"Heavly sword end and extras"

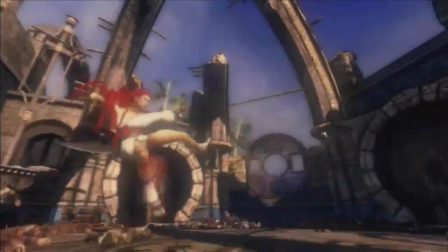From the very beginning, we wanted to create a huge cinematic experience. Part of that was to create amazing sound effects and foley. I think sound effects are often the most overlooked area of game audio.
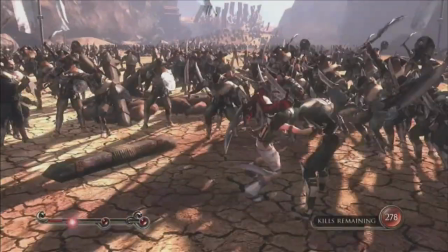They give the player the most information and the most connection with what the character's doing. We hired a foley artist and we used him to generate all kinds of different sound effects and sound materials. The there's a little bit of everything here, meaning junkyardish. Every element you could possibly think of is here. Me and Marco have gone for runs out to flea markets and big garbage dumps, and we look for things that would work for the video game.
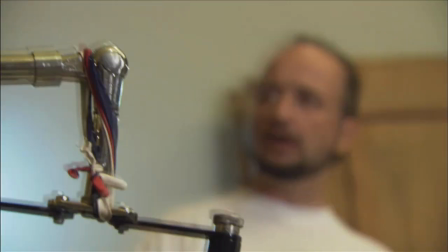The best person to be attached to this project would be Marco. He's worked on hundreds and hundreds of films.
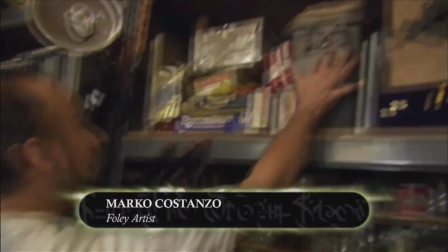This is just a small portion of the props that we have. We've got metal buckets, we've got shackles, water effects,
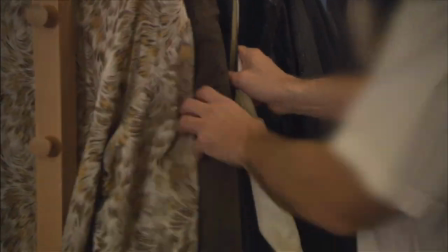any kind of clothing that might need rustles or different kinds of jackets, different types of metal, gates, any kind of a sound we have. With a movie, you're starting with a little bit of something and then you either add to it or you sweeten something or you replace it. With a video game, you need to do everything. If you don't make it, you don't have it.
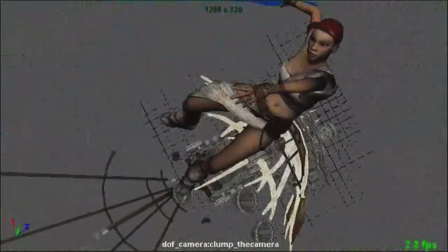We get movies from Tom, and we'll put it up on the screen in the Foley room, and we'll play it back a few times and see the motions that she's doing.
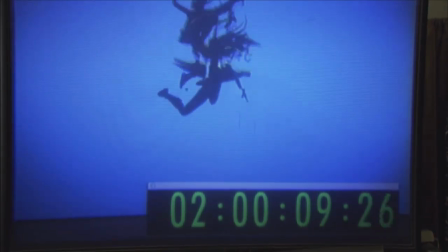A lot of the times, they're not rendered completely, so we're dealing with some raw footage. And so I'll ask Tom, is she on stone, is she on dirt? We look at what is occurring in that actual movie, and we act out those sounds in front of a microphone.
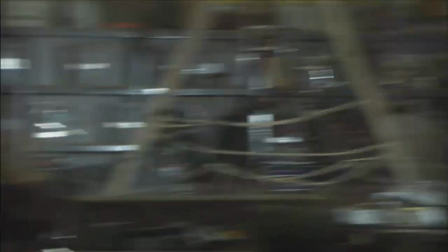Nice. There'll be a list of things that we need to do.
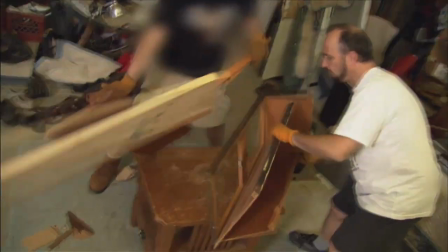So if we have to run to a junkyard to find some big pieces of wood to throw around, or we have to run to a supermarket and buy some celery for bone breaks.
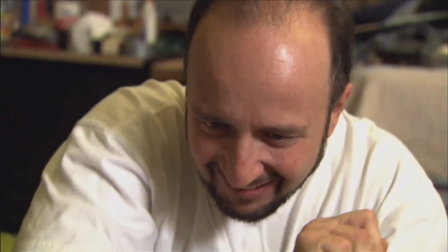I think watermelons are pretty overrated.
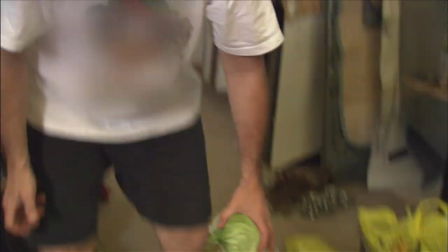A lot of people think they give you all this wonderful sound, but you hit a watermelon with a mallet and you get a half a second sound that doesn't have any kind of an implosion sound.
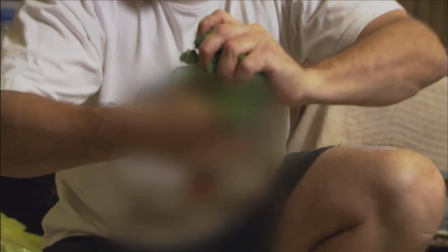Well, we want something that sort of tears at the fiber of the item and just sort of rips it apart.
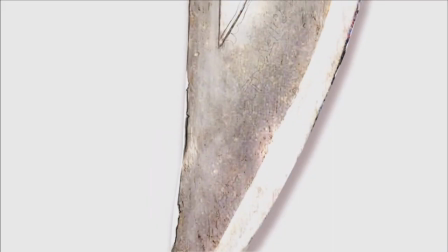Some of the more challenging things, I think, is some of the sword elements. The sword's not just a weapon.
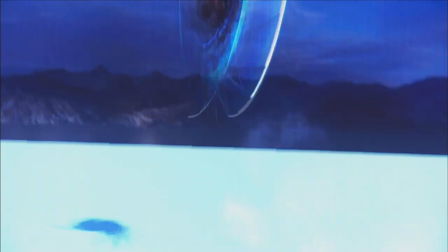It's kind of a character in its own right. It's the thing that we want to use to make the player feel the most powerful. We brought swords to Heavenly Sword that we got from Crouching Tiger. In Crouching Tiger, we actually did a pass at the beginning where we used crowbars and bats and all these different things, and Ang Lee came in and goes, you know what, we need swords.
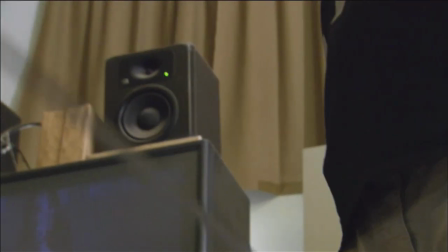A challenging part of the game is the variation. Tom will ask for two or three different sword sounds.
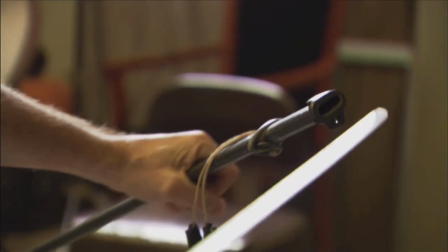So if she's unsheathing her sword, there's gonna be 20 or 30 of those sounds so that you don't hear the same sound 30 times in a row. There's a chain sequence that happens with her sword when she uses it throughout the game. It's unique to Heavenly Sword.
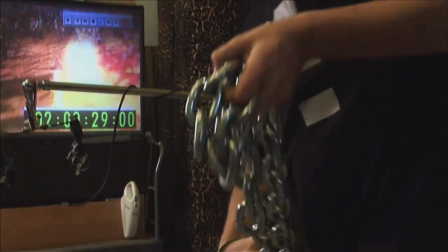We went out and bought as many chains as we could. Pulling back the chains, throwing them around, jumping up and down.
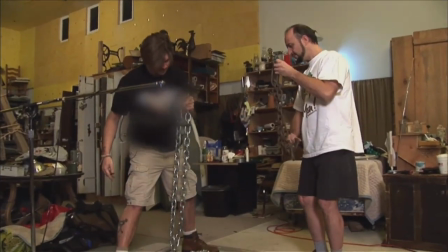I think we even threw on a tape measure for the extension sounds that we had.
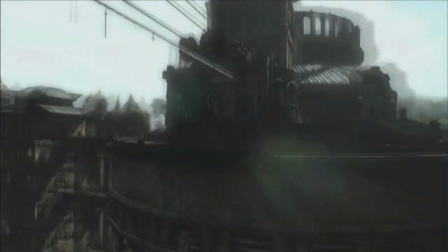PlayStation 3 is a surround sound environment. Most films don't even go that far.
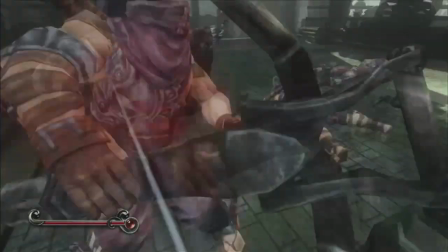It just adds to the fantasy playing the game. Your senses are being pulled one way and another. We're trying to make it as an intense an experience as possible without making the player feel, whoa, that's not real.
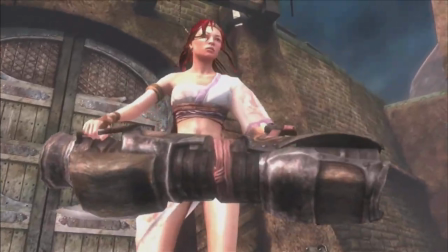The more challenging the sounds are, the happier we are. And if we can convey that in the game and everybody's happy, then we did our job. And it makes it that much more exciting and happier.